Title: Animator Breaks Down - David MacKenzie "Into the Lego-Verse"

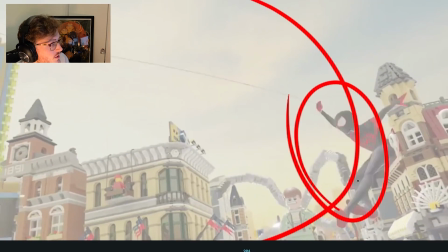[65:46]
I like how we get this swooping action here with the leg. It feels like it goes round this way.
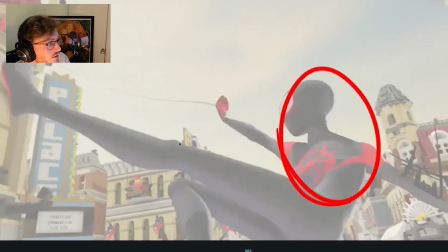[65:52]
So we track the leg leading, which is very nice. And it creates this big line shape.
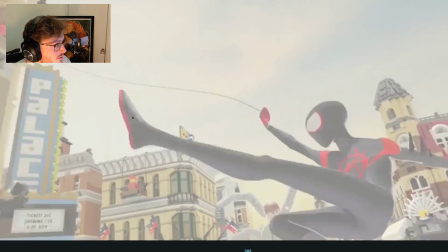[65:58]
I did this also in my personal piece of Spider-Man. Very cool.
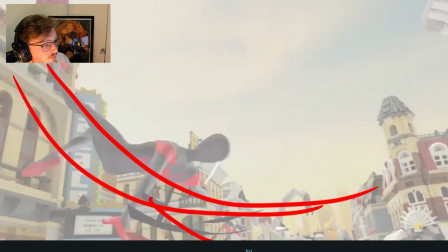[66:04]
And then we get a continuation, like the rest of the body follows through that curve. So we get this nice swooping action.
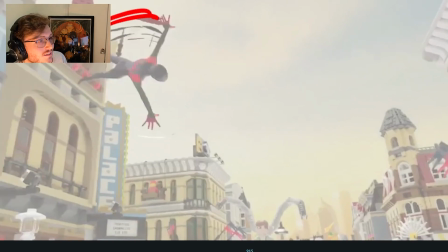[66:11]
And then he hits around. I particularly like this with this hand and how it kind of swoops in.
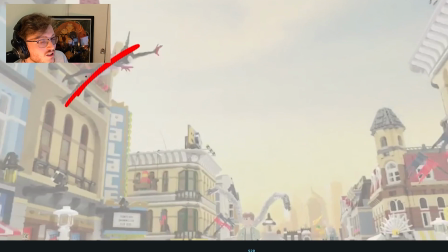[66:19]
This is very nice. And he has this like free falling effect here where the rest of the body he kind of holds in that pose and lets his body kind of guide around.
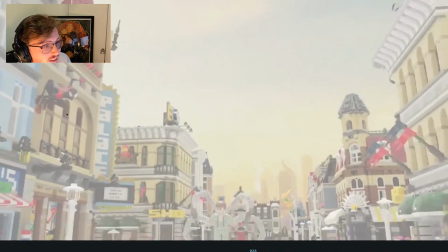[66:28]
And then he sticks back in. Very stylized, but it works nicely. Very Spider-Man pose here, which is cool.
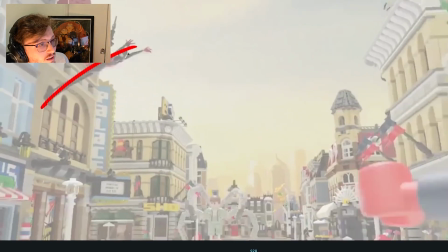[66:37]
Pushes off, instantly impact. One thing that I see a lot in student animation is they ease out. They have all this anticipation and then they ease out for too long when they push off.
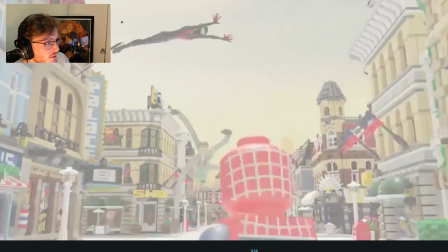[66:51]
And ideally when you push off, it should be a big impact and then it cushions in like this, like David is doing here.
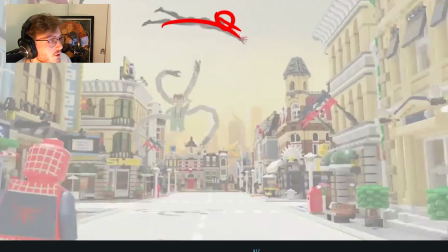[66:58]
And it cushions and gives us enough time to breathe and read this pose. And then I'm guessing, ooh, that's a big step.
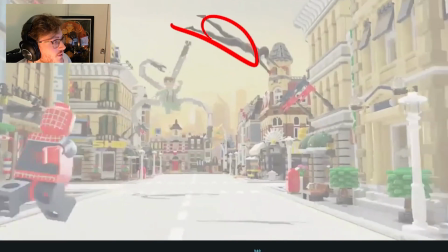[67:06]
He holds in here and then there's no smear. He literally just hits into this.
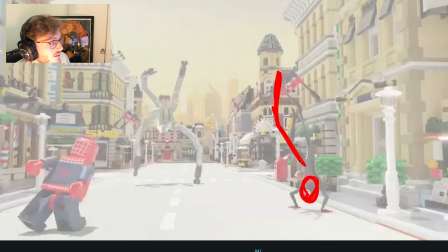[67:11]
If you were going down the style of it smearing, I would have probably smeared the body a little bit in here. Or even had one frame, let's delete this,
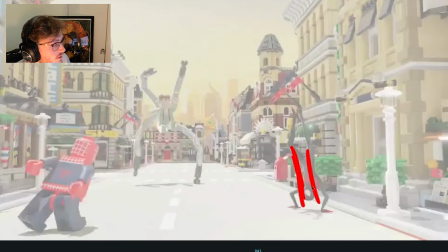[67:25]
had one frame where there was a bit more contact with the arms stretched and the head.
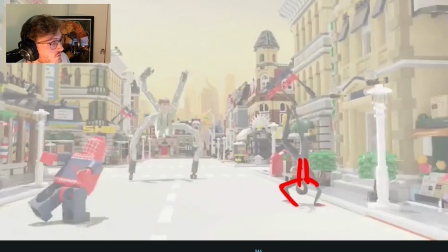[67:34]
And then we feel the weights come down. Right now it just feels like he sticks into the weight, so it feels very weightless.
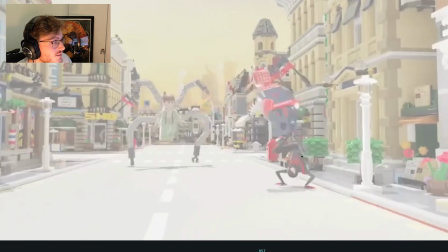[67:43]
There you go. Just for one frame. I like how there's a little overshoot on the body as he settles here on the legs. In this area, this kind of settles in, and then he hits the weight of the character.
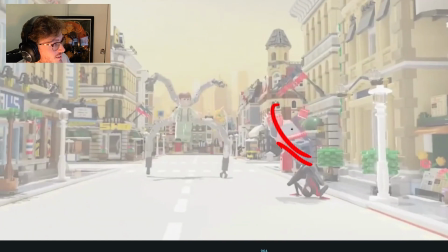[67:59]
Then he pushes off. This is a cool pose. Still getting that line of action and the anticipation in the arms.
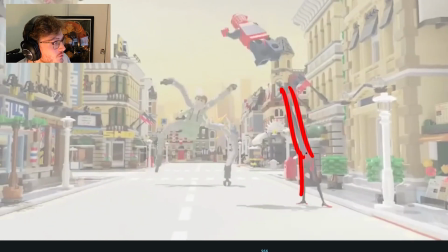[68:05]
And then boof, impact. Very cool. So we feel that energy.
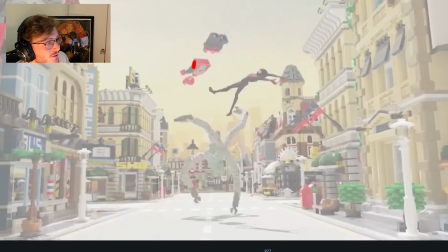[68:13]
And then everything continues round. I love how he kind of dismantles here. Super fun.
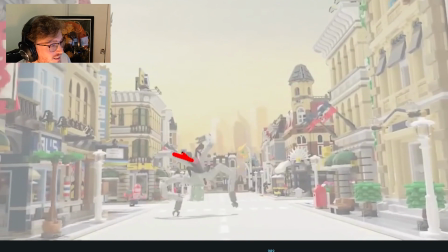[68:20]
And then he lands here. Makes it very clear. He does kind of almost replicate the silhouette of Dr. Octopus, which makes it slightly hard to read.
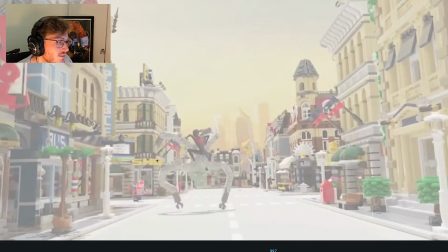[68:33]
There's some nice little scrambling. You see the leg there kind of slips.
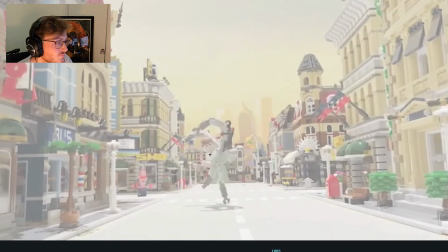[68:38]
Very small detail, which is very nice. You still read Miles throughout this entire piece though.
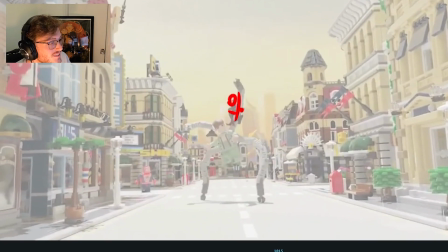[68:44]
I love how he's holding on to the tentacle here.
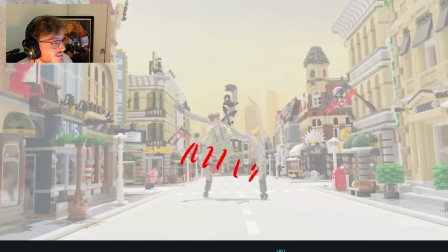[68:51]
And then there's a little anticipation here. I probably would have made that claw anticipate a bit more, so that we read it attack.
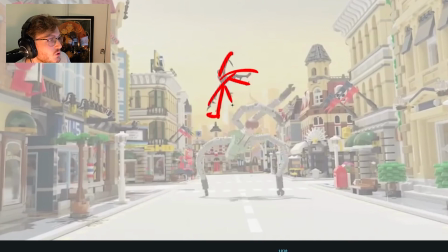[69:02]
And then some crazy stuff here. Whilst this is very cool with the multiples, I feel like the amount of space he moves, it settles in for a lot with these smear cushion frames. So I would have, if I were to do it, I would literally had this for one frame only.
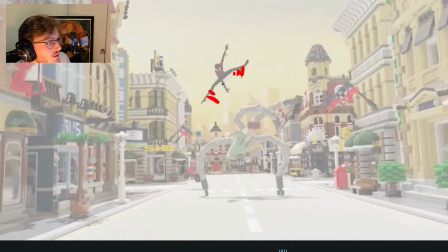[69:21]
And then it hits out of it, and I would have got rid of these smear lines. And I would have had him, the spacing from here to here, feels like it cushions too much on the body. So here I would have actually had the body more like here. and just snap into that pose a bit more.
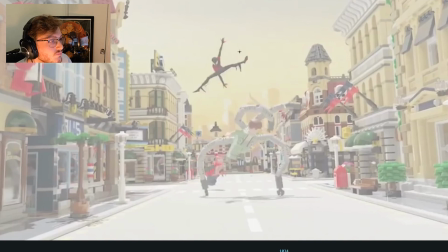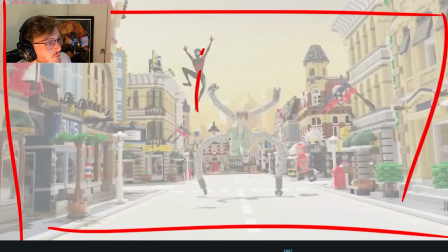[69:46]
And then he starts to fall down. I probably would have had a bit more of a C shape this way with the body.
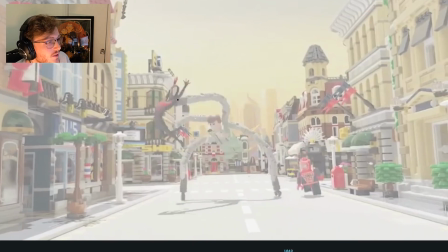[69:54]
And then that hits.